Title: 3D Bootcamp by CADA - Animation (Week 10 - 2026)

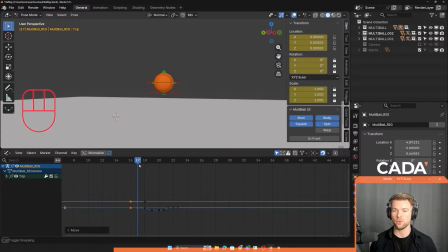[31:05]
okay, so I'm actually going to keyframe it a frame before it lands. So when it's landing, it's already squashing. That's actually a very important thing I forgot. Because if we start the squash after it landed, it's not even gonna squash at all before it's gonna accelerate up.
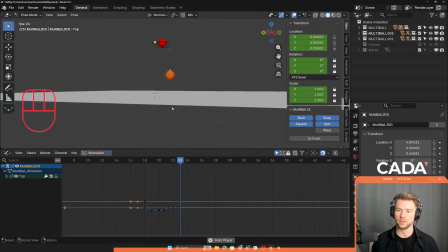[31:24]
So now it actually has time to absorb the impact a bit. Hope you can see it here.
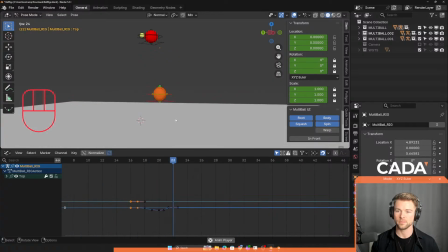[31:32]
Boing. So it does whoop. And I can actually move this a bit more.
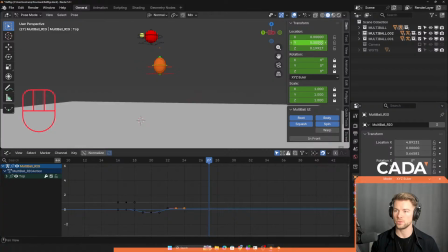[31:50]
It stretches a bit. And then it goes to 0. Let me see how this looks. So right, I'm just trying to make it go up and then retain its shape again.
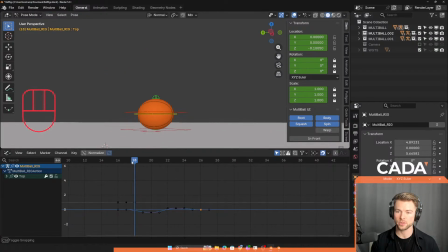[32:10]
Okay, so again, to recap, frame 18 is where the ball lands. So frame 17, the frame before, is where I want to keyframe at 0.
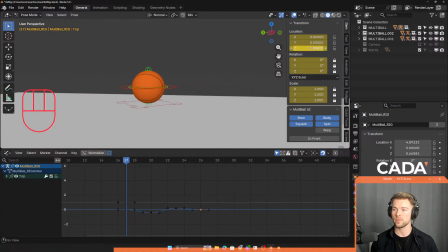[32:18]
Then frame 20 That means 2 frames later, I'm gonna have it fully squashed. And frame 23, I'm gonna have extended.
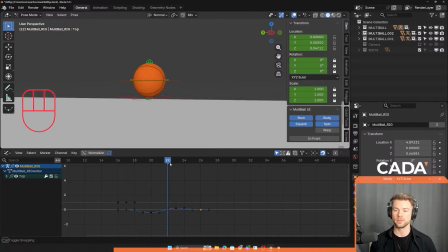[32:35]
That's 2 frames after it's up. And then I'm just gonna make it settle like right after. Another thing that would make sense is when you have a squash and stretch, you never squash slowly. It's pretty fast. It's something like this, I think.
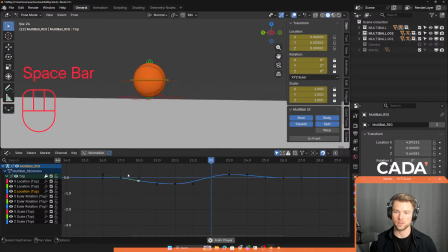I think that's better. Because it's pretty violent when you squash something.
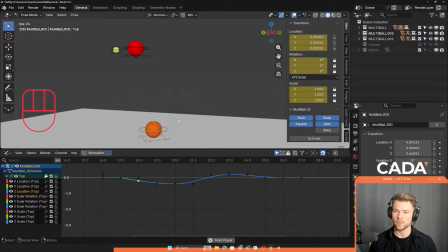[33:05]
It's boom. Alright. So we need to just apply this again later. So I can just go over these keyframes, Control C. Go to the next place where we are landing on the ground. So it's going to be frame
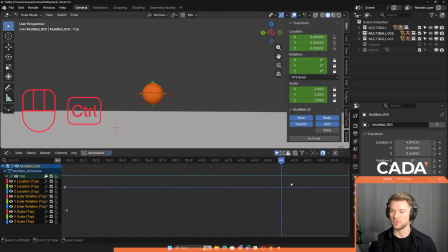[33:27]
47. So I need to go to frame 46. Paste them.
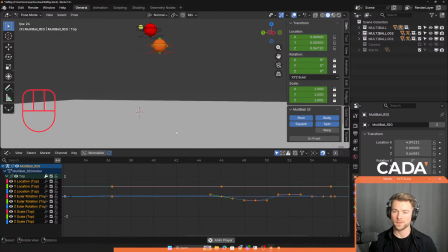[33:35]
Not too bad. I feel like I have a frame too much on the ground. I think this is too long. So I'm gonna move all these keyframes 1 frame back. Like this.
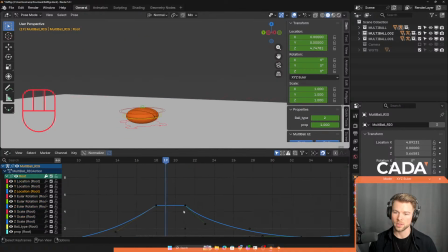[33:53]
I'm gonna select my main control. I'm gonna move everything also 1 frame back here. So it's gonna be even shorter. That's better. I'm gonna do the same at the end here.
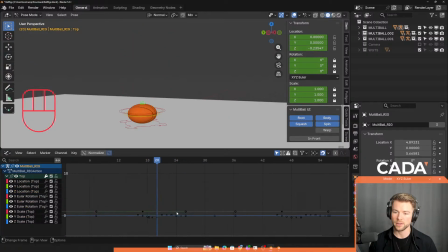[34:11]
And then maybe as well for the squash and stretch, I'll decrease how much it's squashing because it looks actually a bit much now. I just need a bit.
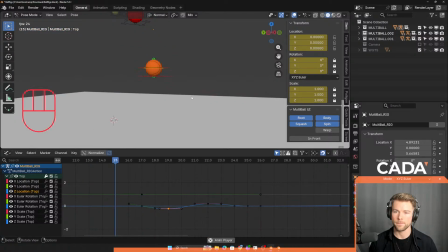[34:29]
I think something like this. Especially because it's a basketball, so it doesn't really squash that much. We just need to see it a bit. Cool.
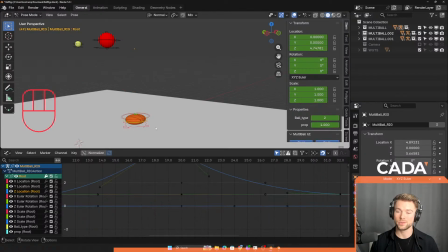[34:43]
Next up, we need to do one more thing. So, and that is the air time in the middle here. So, when something is going up and being in mid-air, it usually has some time that is spent here.
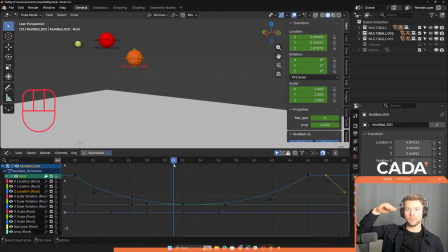[34:59]
Not perfectly still, but it's not going straight down. It has like a little arc. And we already have it a bit here, but I would like to increase it a bit. So what we have from frame 20 to 46, so the middle is 33.